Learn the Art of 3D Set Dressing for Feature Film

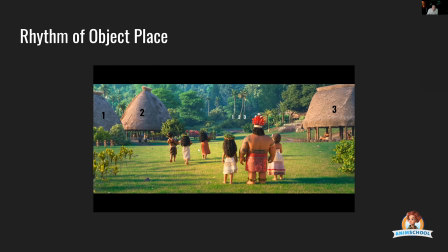(4:12)
So I made sure to make use of that law of threes. So, you have 1 folly, 2 folly, 3 folly. And it doesn't have to be that extreme, like with the palm trees. This was very, very intentional on my part. 1 and then 2 right here.
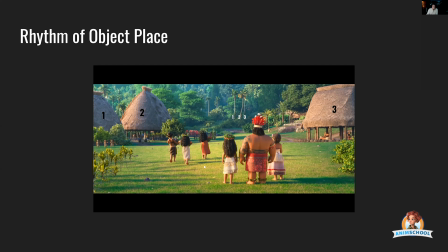(4:30)
And then if you look back over here, there's 1 here and then 2 right next to each other. Knowing when to overlap objects is important.
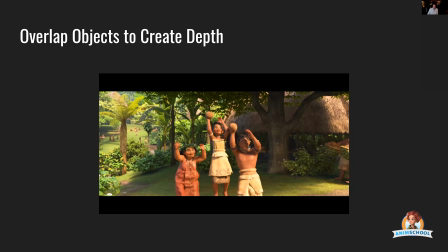(4:39)
You'll sometimes hear it referred to as stacking, and when it's referred to as stacking, it's usually in a negative context, because when you get a lot of stacking, it can obscure depth, and it can also muddy up the frame with a lot of noise.
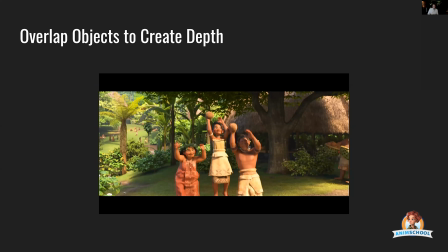(4:56)
But when you are in control of the depth of the frame, then it can be a really useful thing. So we have, like the main action where it's clear,
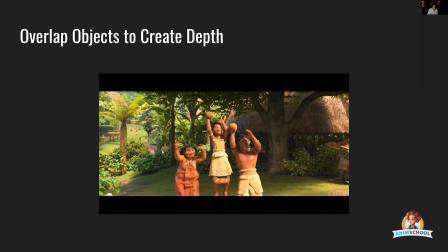(5:10)
and then a layer of stuff back here that helps to create the depth and an opening up of the space again. So the depth is apparent. If we had had a bunch of stuff here, then it would have flattened the frame out.
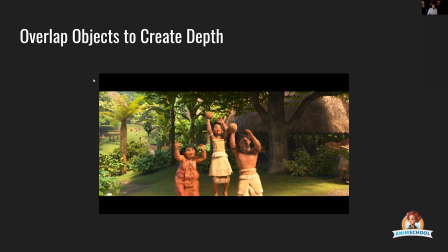(5:25)
Or if we had had a bunch of stuff back here, then this would have just become a wall of stuff. And if we didn't have this stuff here, then it would just be a big empty shot that didn't feel right.
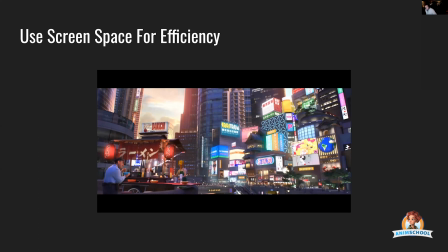(5:37)
When you have cameras, then you want to be very cognizant of 2D real estate, of screen space, and use it to your advantage. The thing that's most important in this shot is this food cart,
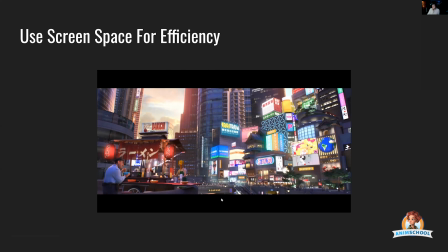(5:53)
because it takes up a fourth of the frame, and so it means you're doing a lot less. If I had to dress this area down here was something that isn't in the foreground, it would have been a lot more work.
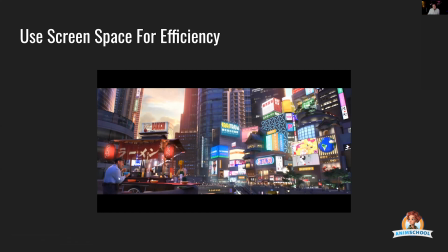(6:07)
It would have taken a lot longer, and you would have ended up with a flatter frame. So you want to be efficient. How can we create the illusion of depth, but make it easier on ourselves?
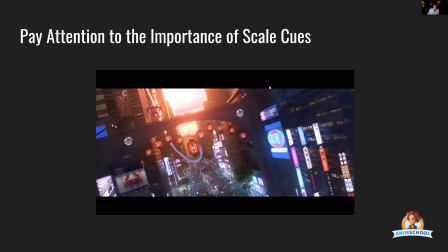(6:21)
Scale cues are really important, and this mostly applies to interiors, but it can also apply to exteriors as well, especially when you're dealing with large spaces and the scale of things can become ambiguous.
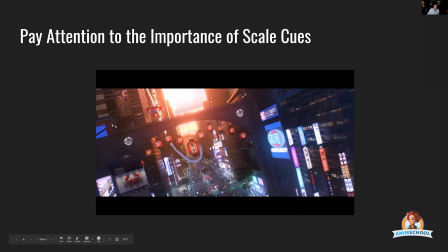(6:40)
Layout had gone in, they threw a bunch of buildings in here, and then they placed these giant lanterns in here. Watching it, because I had their temp animation, I felt that these lanterns here were really throwing scale.
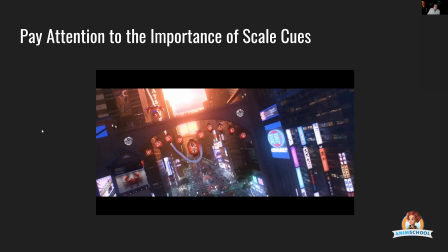(6:55)
I mentioned it to Larry, and I told him it would be great if crowds could put people walking up here, because I figured if you had people walking up here and you had a railing, that would make you realize, hey, these things are really big, because you have the obvious scale of people.
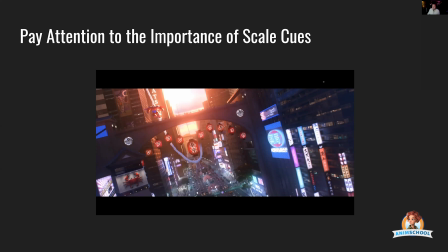(7:11)
And were this an interior, you want to pay very close attention to the size of doorknobs, the height of chairs, the height of tables, the thickness of tables, and the thickness of just everyday objects.
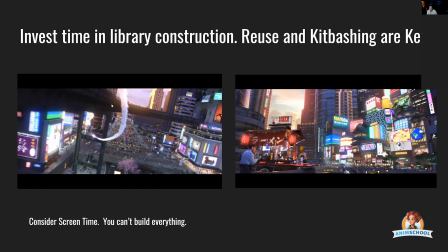(7:24)
I got thrown this other shot here, like, oh, now we want Baymax to fly around a train. And I needed to turn it around in like a couple days. This is this right here, duplicated twice.
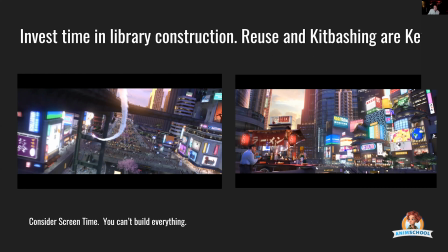(7:41)
And then this, so you see the sign right here. This is this again. And then it's mirrored over here. The point of it is you can get a lot of complexity
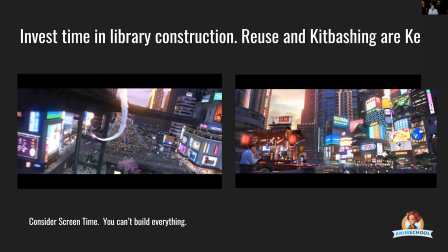(7:57)
out of reusing things in a smart way and changing it just a little bit. And then also too, this little note is really important. When you get into production, you are going to have art directors that think they are making a static image.